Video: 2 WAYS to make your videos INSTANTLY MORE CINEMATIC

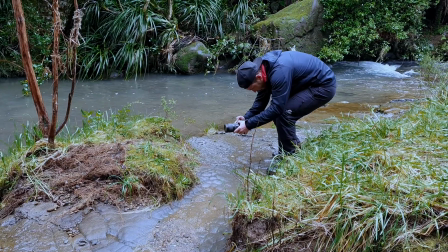4:02 In the next clip, I'm going to crouch down and stand up and try and keep the camera as smooth as possible, and then you get a nice clip that looks like this. In this clip, I've actually done something slightly different. So I put something in the foreground to emphasize the sense of movement.
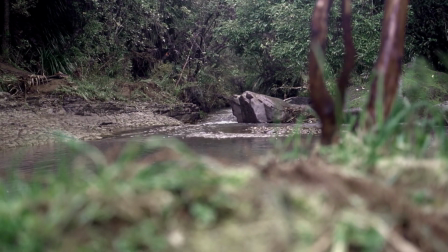4:19 I've basically focused on the stream in the background, and then I've just come behind the foreground just to show the stream. Now that just makes it a lot more cinematic. I'm doing an up and down movement, but instead of just walking up to a stream and just doing up and down,
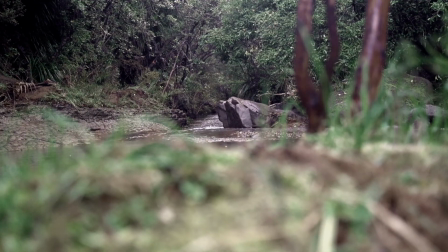4:35 I've actually gone behind something and come behind it just to give it that nice reveal. So when you're thinking about doing these movements, you want to think about what can I use to emphasize the movement. So I'll show you the clip again. You come behind and you reveal the stream. It just makes it a lot more cinematic and it also adds a bit of drama as well to our footage. So I think that covers number one. Number two is linked to the first one, I guess, is actual camera position. Now, I've talked about movement, which is left, right, left, up and down, or any movement of the camera. The second one I want to talk about is actual position of the camera. Now, when I talk about position of the camera, a lot of people just shoot at eye level and think that's interesting, but you've got to think outside the box. Now, you got to remember that people see things at eye level all the time. So if people see that on a video, it's not really that interesting. The way to actually do that is think of different point of views,
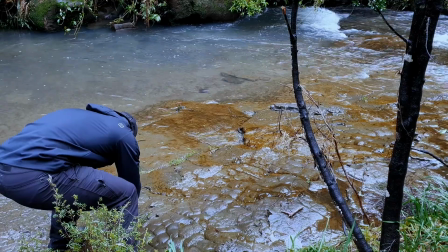5:43 i.e. hold the camera near the floor or hold it quite high up. Here I'll show you a clip of me just recording at eye level.
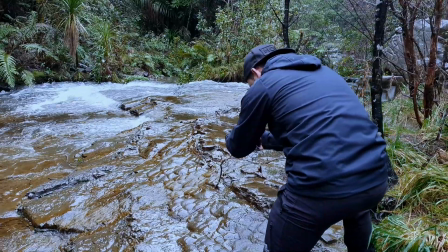5:54 Well, I'm slightly crouched down, but it's more or less eye level. So I've just moved left to right over the stream, and it's quite interesting.
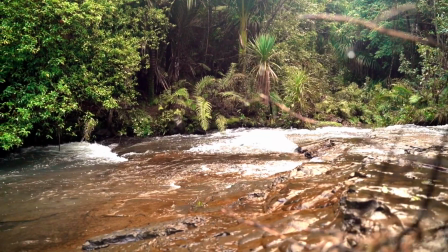6:03 I come behind the tree, you know, the tree branches. It's quite interesting. Still looks quite cinematic, but to make it even better,
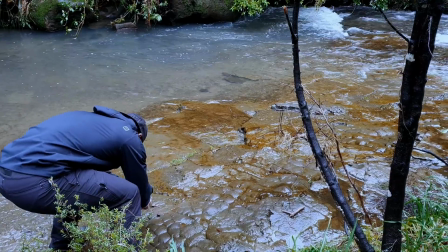6:10 I'm going to get right to the water level and then move my camera along the foreground again to emphasize movement.
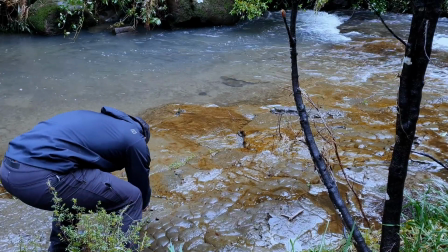6:18 And you'll see in the video that it just makes it a lot more cinematic and just adds a bit more drama to the video. For example, I've come behind the tree in the first clip, just below eye level, and in the second clip I've gone as far as I can to the ground, come behind the same tree and revealed the subject. And again, I think you'll notice the massive difference from the first clip to the second clip. So let's have a look.
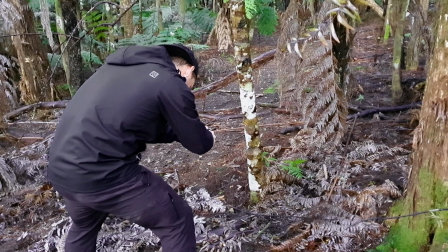6:47 In the first clip, I'm just below eye level and I'm moving my camera from right to left, coming behind the tree and just revealing the subject.
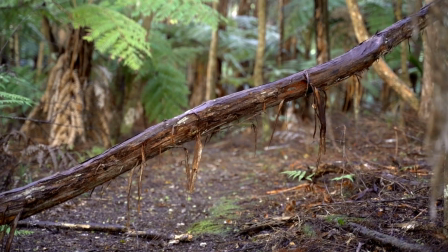6:55 Now the footage is good, it still looks cinematic, but I think we can make it better. In the second clip, I'm going to do exactly the same to the first,
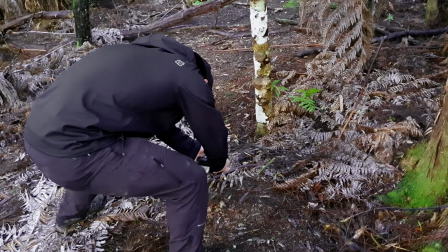7:03 but I'm going to take my camera down to the ground and just bring my camera from right to left, behind the tree, revealing the subject. First, I just want to talk about my technique, how I've moved the camera from right to left.
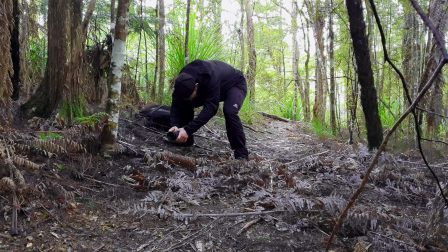7:15 I've put all my weight on my right leg and I'm shifting my weight over to my left leg as I move right to left. Just gives you that smooth transition from right to left or left to right. And also remember, like I said to you before, if you record in 60, 100 or 120 frames per second, you can slow down that post just to get rid of those camera wobbles.
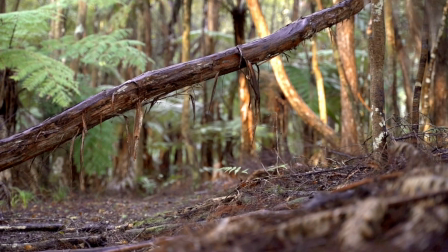7:37 Now when you see the second clip, you'll notice it definitely looks more cinematic, it adds a lot more drama, and it just looks a lot more professional. Now I've spoken about both of those techniques, which is the camera movement and also the camera position. I'm just going to show you a few clips and just implement what I've just been talking about and just show how it makes your footage more cinematic.
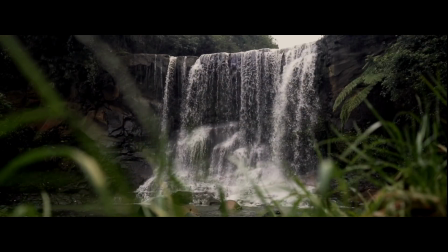8:03 When I saw you in the moonlight, I just held my breath.